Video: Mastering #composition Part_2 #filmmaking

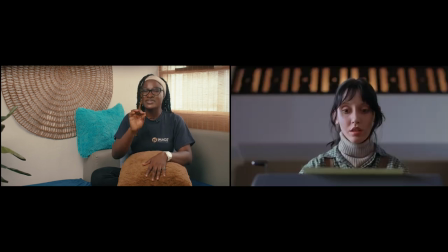The camera captures an insert shot of the manuscript, emphasizing the repetition and the descent into madness. This insert shot becomes a visual representation of Jack's
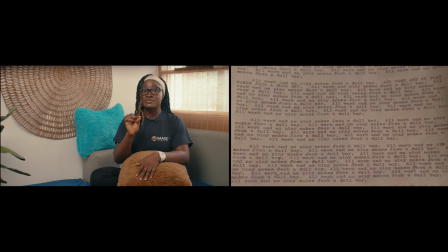mental state and adds an eerie dimension to the horror of the film.
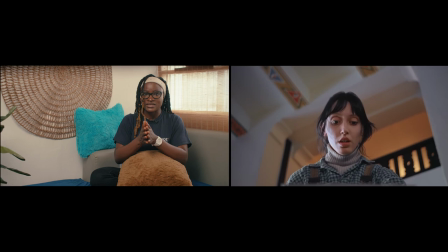An insert shot can carry symbolic meaning or context or subtext, revealing characters, motivation,
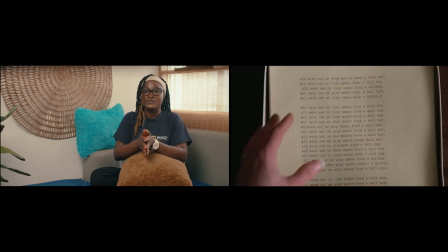or thematic element. inside can build suspense by focusing on a key object before revealing its significance, creating intrigue and engagement. Central Framing Central framing, also known as Centered Composition,
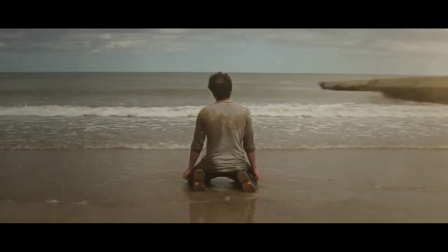where the main subject is placed at the center of the frame, is often motivated by aesthetics and visual storytelling.
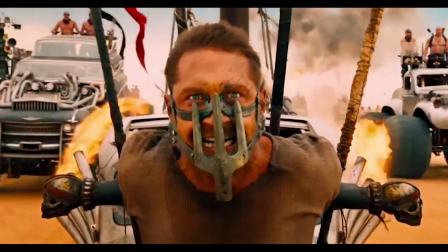This technique can create a sense of balance, symmetry, and visual harmony that appeals to the viewer's sense.
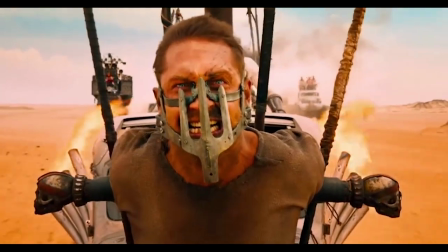It's a deliberate choice that can convey certain emotions,
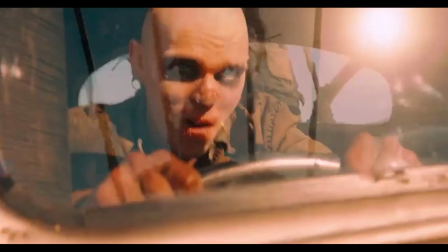themes and messages depending on how it is used within the context of a film.
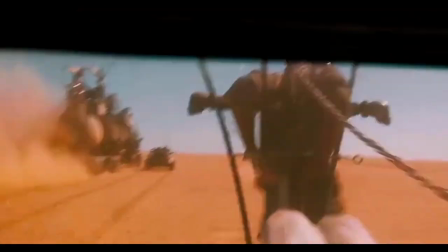Centered composition aesthetic appeals lies in its ability to draw immediate attention to the subject.
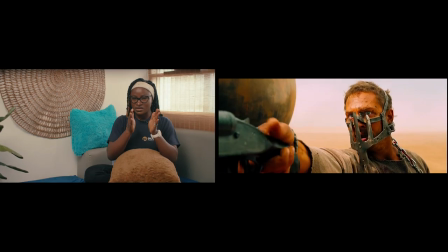The centred placement naturally focuses the viewer's gaze allowing them to engage directly with the subject without distraction.
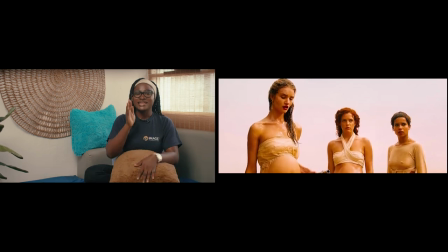However, central framing can reveal power dynamics in a scene by
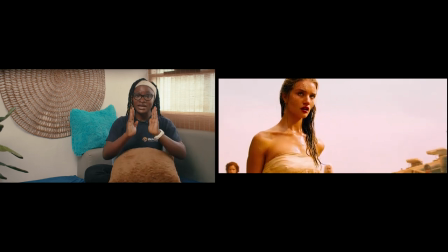using the centered placement of character or object to emphasize dominance and authority,
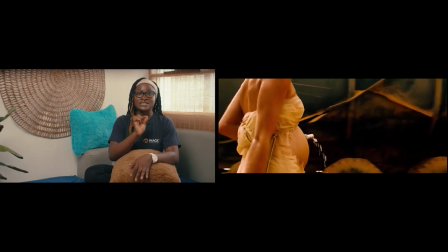and that visually establishes the dominance over the scene. It can also be used to depict vulnerability or powerlessness.
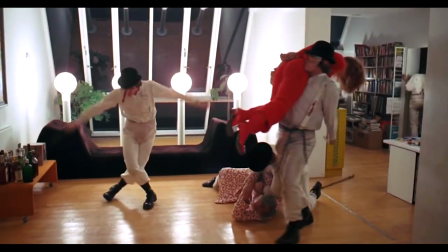Stanley Kubrick's film A Clockwise Orange features central framing to create a sense of unsettling symmetry.
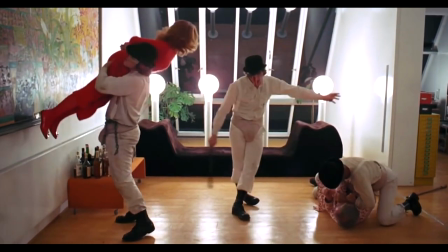In the infamous Singing in the Rain scene, Alex commits a brutal act of violence with an eerie calmness.
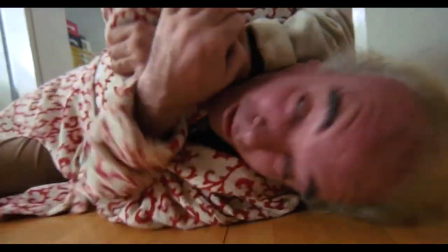The camera remains static as Alex with a sinister smile assaults his victim. In other contexts, in the film Moonlight, directed by Barry Jenkins,
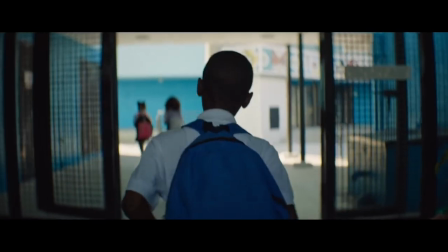central framing is used in ways that captures vulnerability and intimacy.
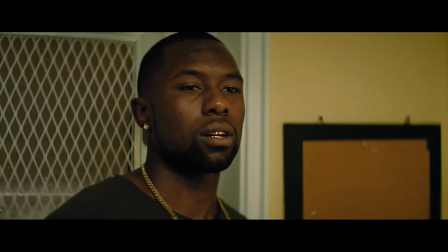In a pivotal scene, the young protagonist, Chiron, sits across Wan who becomes a father figure to him.
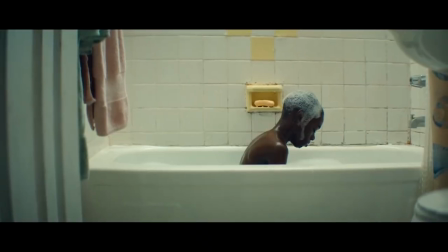This camera centers on Chiron's face as he listens intently to Wan's word.
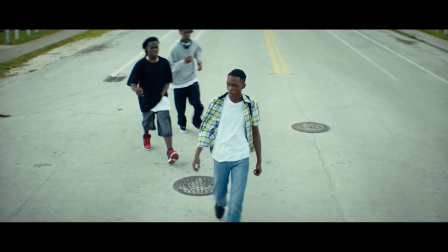Central framing is a versatile technique that can evoke different emotion and serve various narrative purposes.
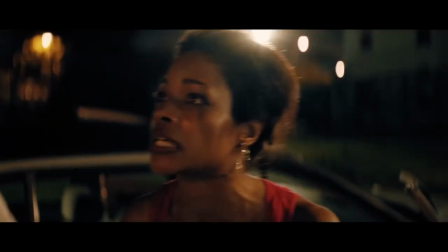While it can provide stability and balance, it can also create tension, highlight emotions,
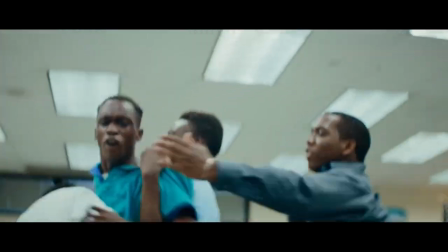or emphasize the importance of a particular moment now role of space
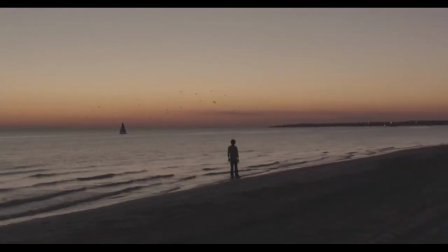the role of space also known as principle of directional movement is a cinematic guideline
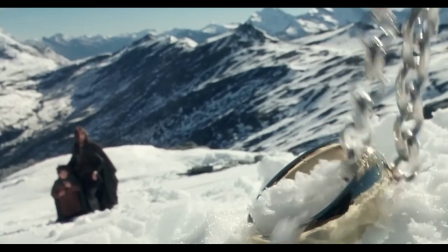that involves leaving visual space within the frame for a subject to move or
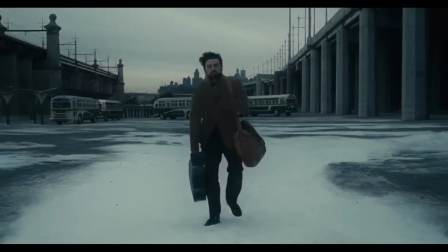to look into this technique creates a sense of visual balance direction and anticipation by providing
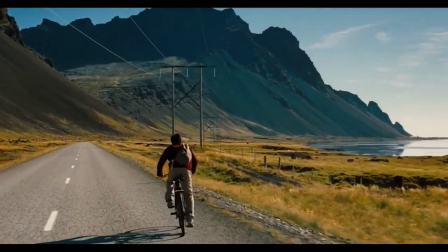room in the direction of a subject's movement or gaze the audience's attention is drawn in that direction, enhancing the narrative and conveying a natural flow. In the movie Lost in Translation, directed by Sofia Coppola, there is a pregnant use of rule of space using a conversation between two main characters, Bob and Charlotte.
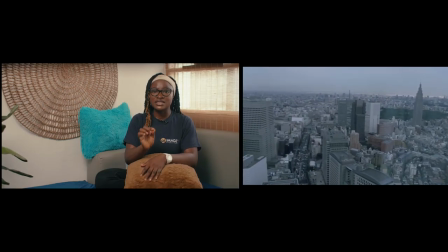In a Tokyo hotel, in a scene where Bob and Charlotte sit on a windowsill, looking out at the city light,
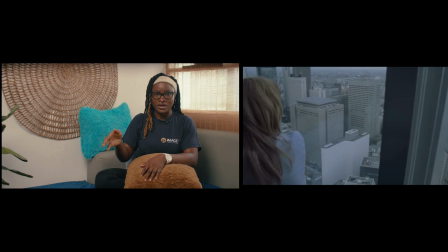the camera frames them with the space to the left of the frame, allowing the audience to see the city's space.
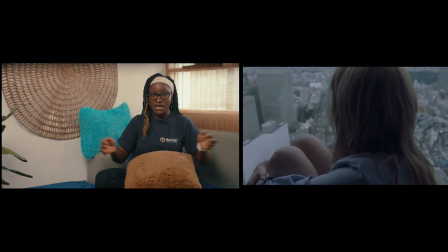The character's gaze and body language direct attention to the cityscape, leaving room for the viewers to explore the environment they're observing.
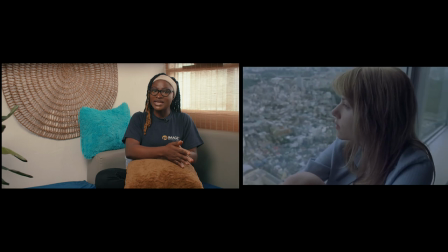The space to the left of the frame balances the composition, providing a harmonious arrangement of the characters and their surroundings.
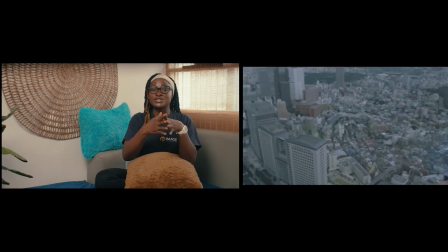And by framing the characters with room to look into, the audience's gaze is drawn to the same point of interest, enhancing the scene's emotional impact.
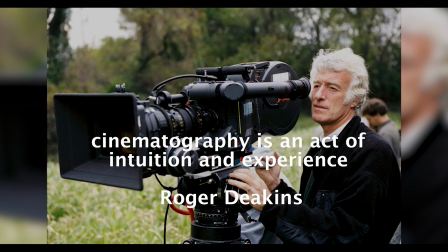Roger Dickens' word reminds us that cinematography is an art of intuition and experience.